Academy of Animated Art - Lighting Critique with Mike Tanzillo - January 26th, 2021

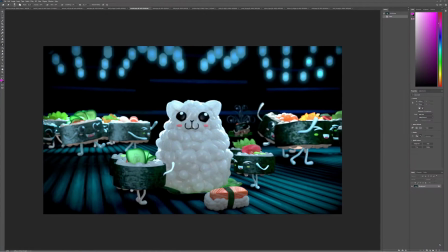Hello everyone and happy Tuesday. Sorry for the delayed start here to today's critique, but here we are and away we go. Okay, so we've got a few videos to go through here, also some stills, so we're going to start with the videos and then work our way over.
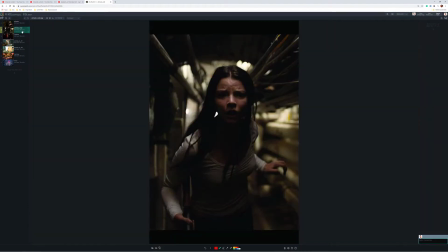So first off, let's take a look at the reference here from Alfredo. So we've got, this is an animation that was done by his friend.
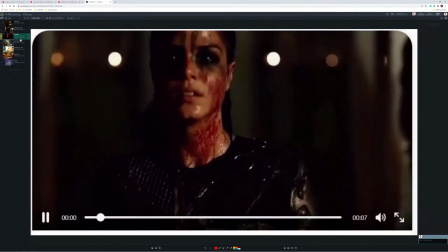We've got lots of high contrast,
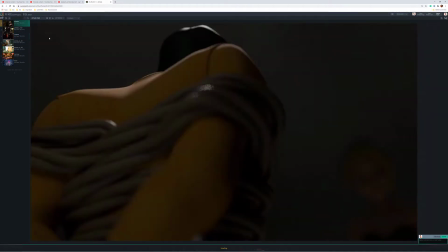not a lot of information in the shadows, and then let's start with that as our basis and go from there.
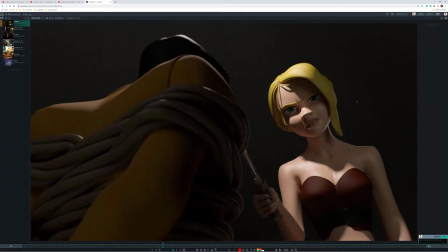So looking at the character in the light, I do think that we can go darker on this character. I think there's a lot of fill on the backside of this one. So I think that we can darken that, create it just like a simple rim and really focus in on the character here.
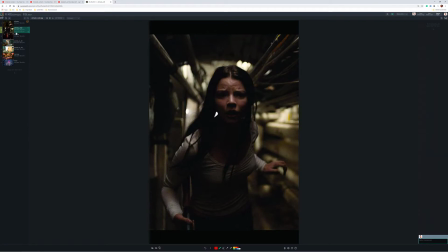So some of the elements about your reference that I really like are a couple things. One, the tones are a little bit on the warmer side. It implies like heat. It implies that there's a lot of stress in them and there's like blood pumping through their veins a little bit.
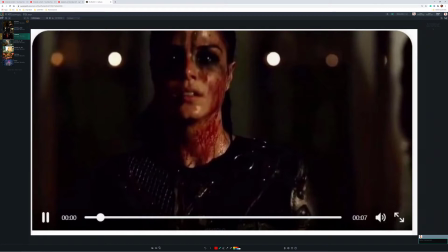The other thing that I really like is kind of the suggested environment around them, just like little bits of light and little bits of value back there.
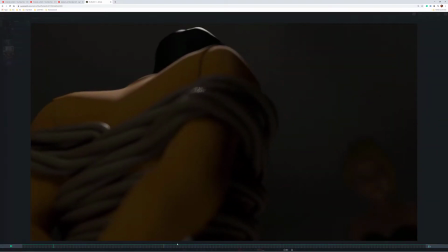And one of the things with this is that we're not really getting a sense of the environment.
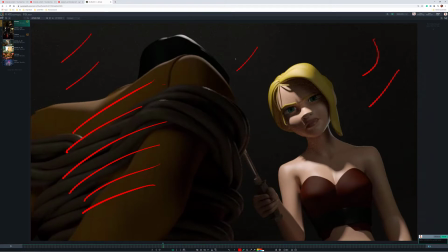It would be great to get like little hits of light and little specks and maybe just like subtle indications of the surroundings. And then additionally, to get that warmth in the skin tone here, because the skin is looking a little bit cool.
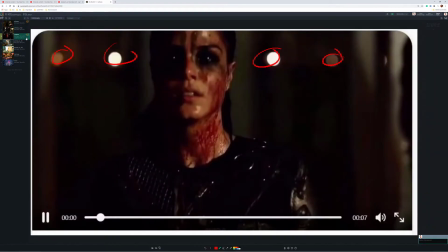We're looking at this, you can really feel, again, there's a lot of sweat, there's a lot of specularity, there's a lot of heat being generated here, and same thing with this one.
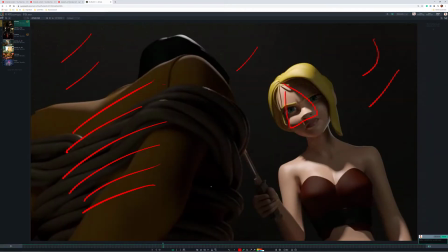It would be great to get that as well. Additionally, there's a lot of subsurface scattering going on.
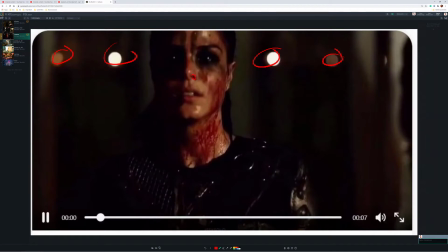In here, we can kind of see it along the nose, the way that the nostril doesn't go into complete darkness around the edge of the chin and things like that.
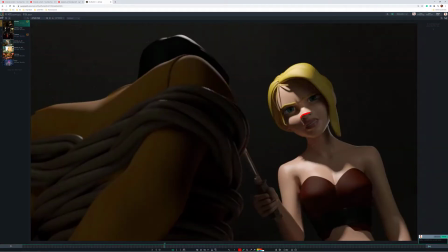We're getting some hard lines in some of these shadows, like especially across the nose. It would be great if there was like a little bit of subsurface that was breaking its way through there.
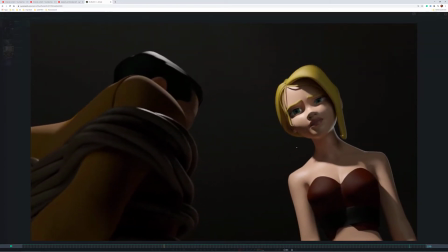Those are kind of my my big notes. After that, we've got a kind of like an emotional
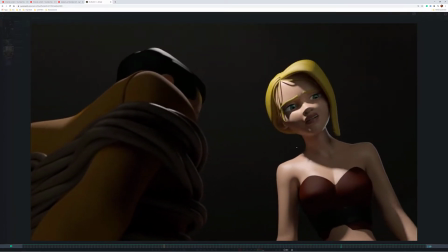delivery by this character, and I want a little more detail in the eyes, especially in the shader there.
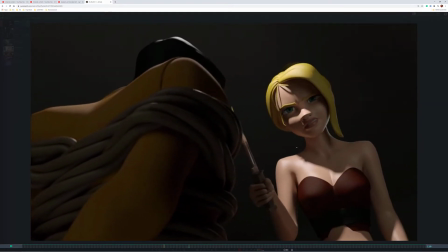The other thing to watch out for, and this is a
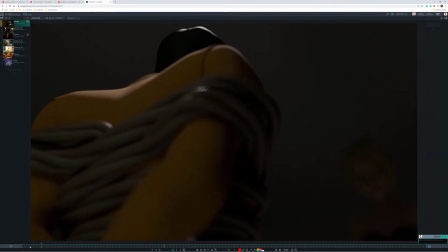classic problem between lighters and animators, if you look, the character kind of, like for the first, I would say like 20 frames here or so, is pretty static.
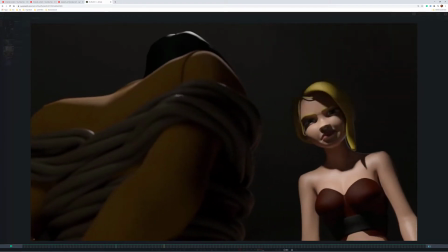And I don't get the sense that she's moving, and then all of a sudden she kind of starts up, So I would consider putting her in a little bit more darkness back there.
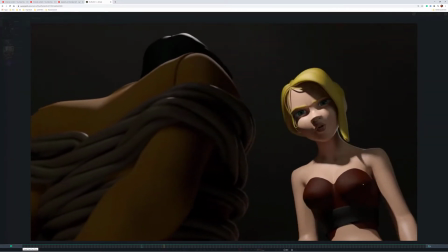Just not for looks, but just for the logistics of the scene itself.
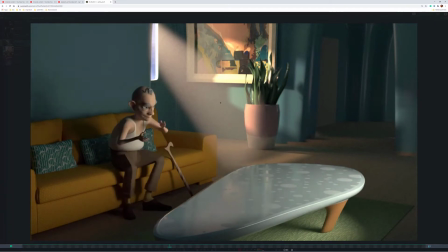All right, next up we have Ashley. So this is looking a lot better. I think the only thing that I would do,
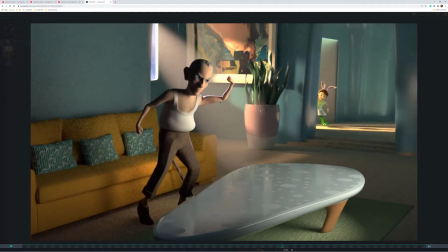the only adjustments I would make from here is as the little girl enters the space, this side of her face just looks a little bit on the yellow side. I would shift that a little bit, add some more red values in there. And then for him on his fill side, I wonder
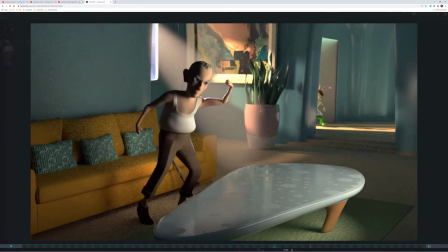if we shouldn't push a little more color into these shadows, specifically in that pose.
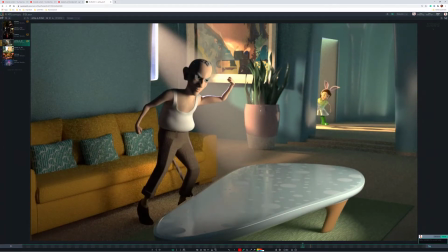Like he's fine here, and then like all of a sudden when he shifts around over here, I just want to see a little bit in here, because like this shape against his eye is feeling a little bit jarring.
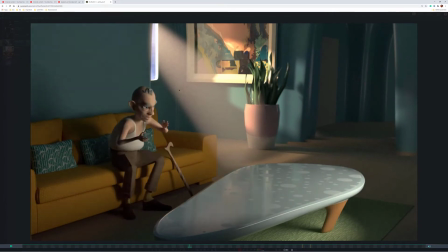So just, and it's fine to keep that eye value the way it is if we just like up the fill value just a touch.
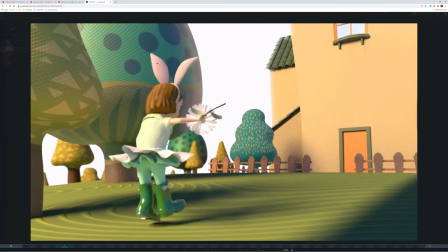For the exterior one, I think this is looking good.
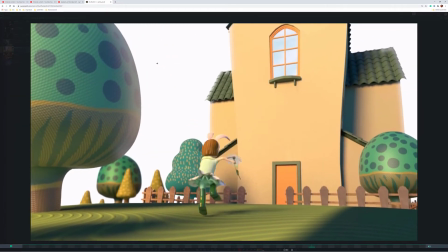Just sit back and take a look at it one more time. That shadow on the left is working really well. The softness is working really well. Yeah, I'd say let's leave this one for now and really focus on the interior one.
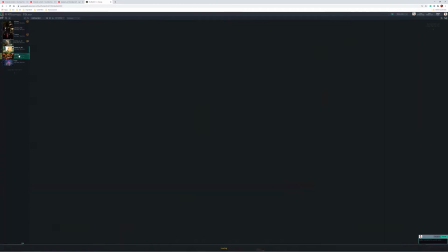Yeah, because I think that's looking good. Clarissa.
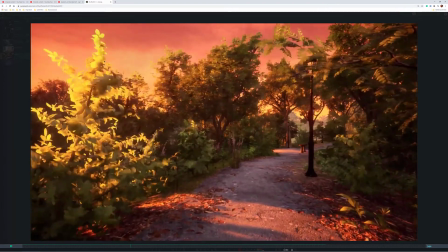So the only thing I was thinking was, like, I don't know how much control you have over the wind velocity.
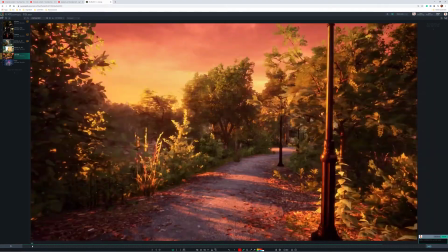I would tone that down a little bit. I know that's definitely not a lighting note.
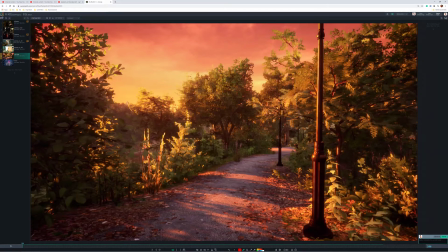And the reason why is the disconnection between the amount of wind that's making the trees blow like this and the fact that we're not seeing leaves whip around
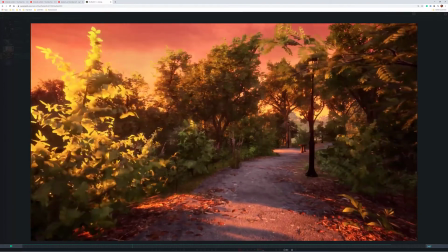is a little, like, it's just like there's a lot in one place and not a lot in another place. So I would just kind of tone that down a little bit.
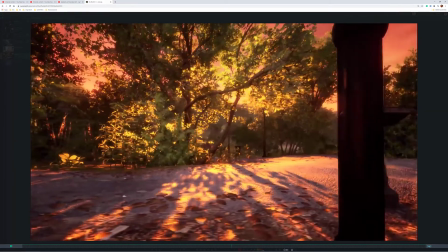This looks great. The lack of the taking down the roughness on the material definitely helped out quite a bit.
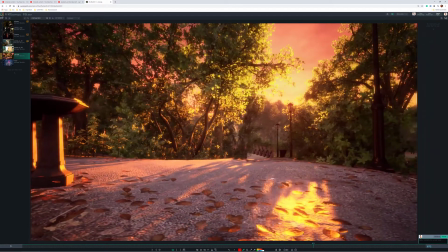Getting good connection between the sky and the ground. If there's any way, do you see how like there's dark shadows here on this bridge?
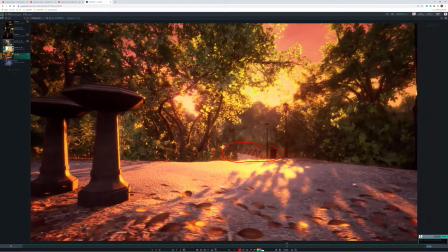I don't know about Unreal.
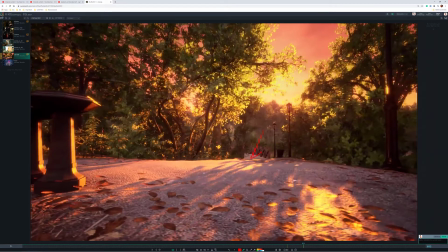If you can inch that atmospherics a little bit closer so it starts in there, that would be really helpful.
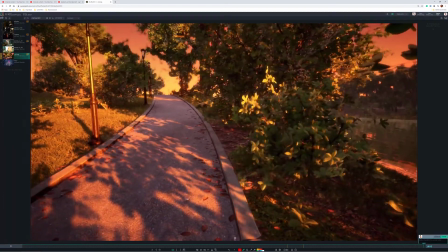But yeah, these shapes look really good. I would tone down the reflection over here if we could,
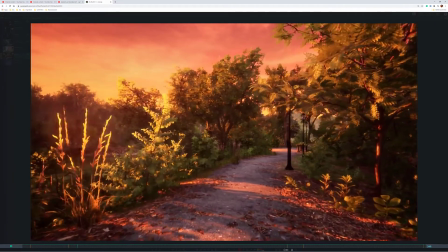just because just in that like it looks really good here, like something along that level, just because it's a little distracting in that last shot.
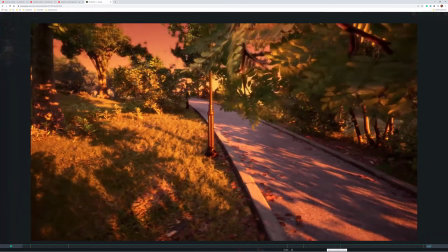You know, like as we kind of come across, kind of just want to keep looking over here, and then all of a sudden like this enters the screen,
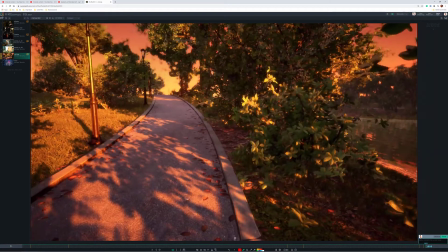kind of back behind here, and then that's just like a little saturated in there. But overall, this looks really great.
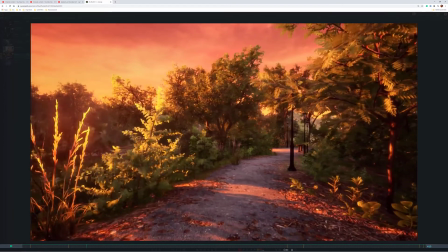I can't believe you're turning these around that quickly. One thing I just noticed when I was kind of scrubbing through this,
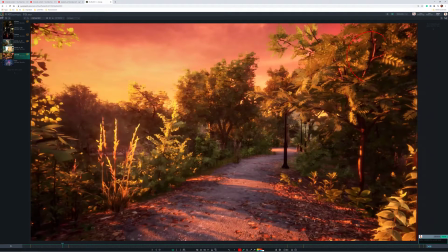it doesn't appear there's a lot of shadowing from the leaves onto these trees, on those branches in there.
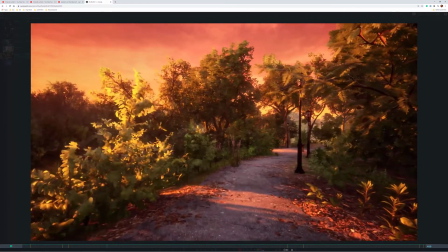I don't know if that's a thing or if that's just like an optical illusion, but just something to be aware of there.
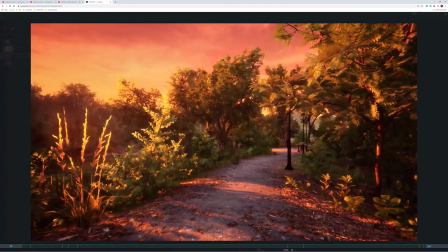And also, it looks like,
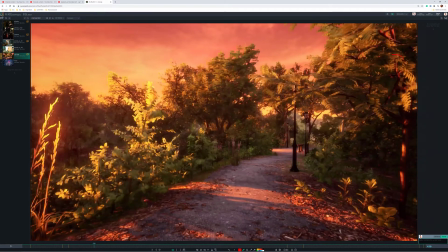I guess, okay. I'm just looking at this one branch here. It looks like it does a little dance, like going, bah, bah, bah, bah.
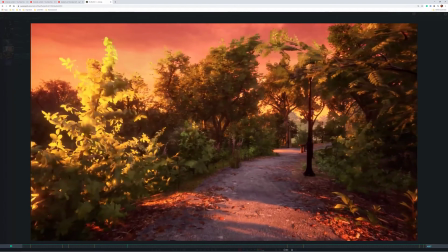That's all right. Yeah, but I love the translucency on the leaves.
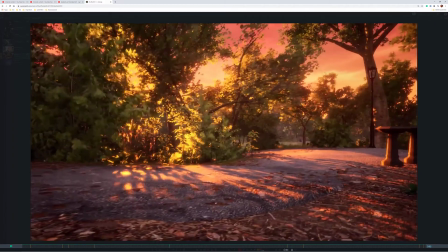Like you really feel the warmth and the situation that you're in.
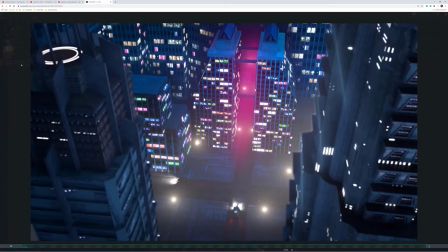And as far as a real-time render engine, this looks really great. All right, Holly, lots more detail, really good stuff in the windows.
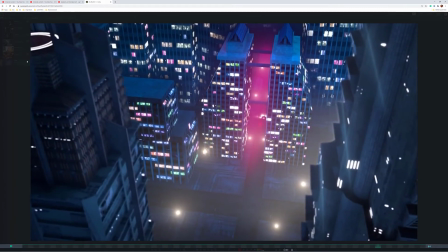I think this looks good. I would
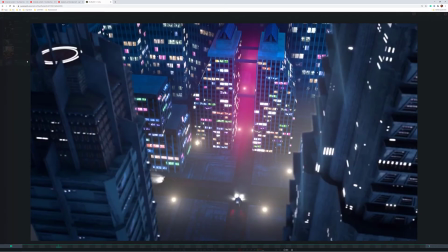call this guy done. I think this is a nice. I think this was a really good project for you.
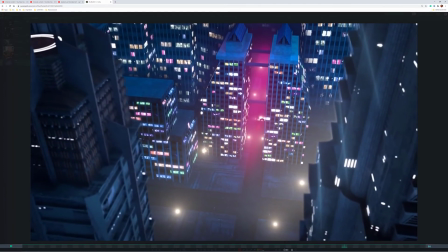So, yeah. Sorry to make you wait there, just to say I think you're good, but I think this is good.
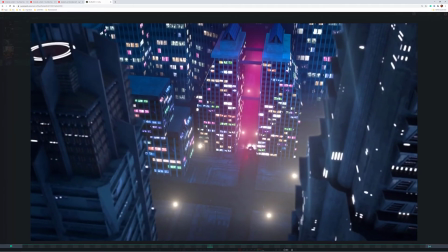I think this has accomplished all the things that we were looking to accomplish with this shot. So, I would say pencils down and time to move on.
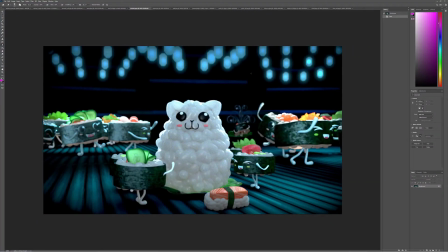Good job with this one. All right, let's hop over into some stills.
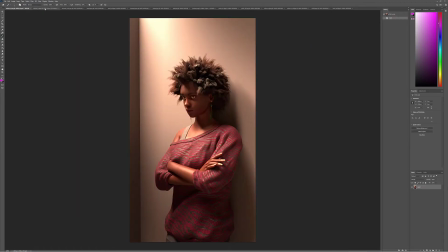Start off at the top here. We'll go with Adrian. So in these two iterations, I just kind of revealed myself there. I kind of like this version a little better because there is, like, you can see some good warmth in here, but it fades off to more neutral tone.
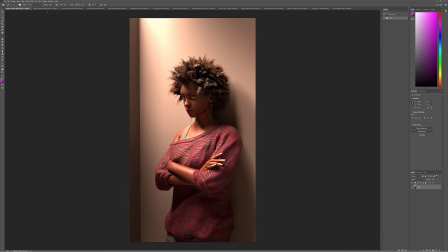This one gets a little bit dusty, a little bit dirty in the warms, but I like this one a lot better. The one big note that I have, I think the eyes look great. I think you did a really nice job with those. The one note that I have is the hair. I still think that the darks in the hair can go a little bit darker.
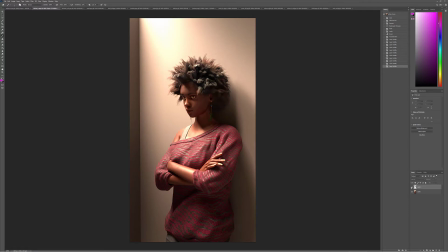This is just kind of my mock-up of bringing up the black point on the hair. And you can see it just creates a little bit of a denser shadow in there, and then keep pushing, trying to get some specular highlights on the rims there would be really, really beneficial.
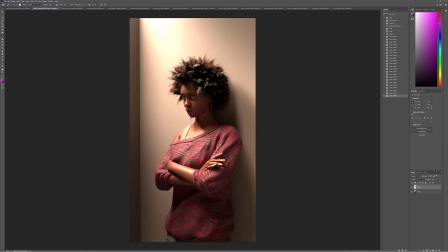But I think this is looking really, really great.
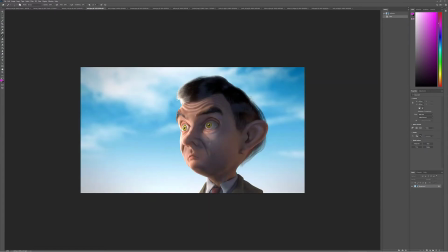All right, Amit, like the specularity, just watch out for that one right there. That looks like it's a little bit of a mound there, but I think the rest of the specular highlights are looking really good.
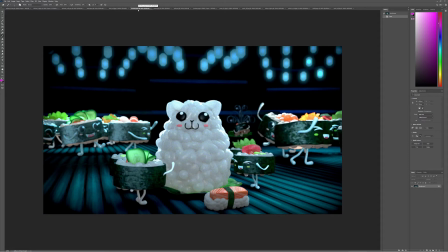Yeah, I would be very happy with that one. Donika, I know you're hitting a couple things back over here. No problem there. I like the color scheme a lot. Yeah, and same thing with this character, just making sure that they fall back into space a little bit more with a little more darkness.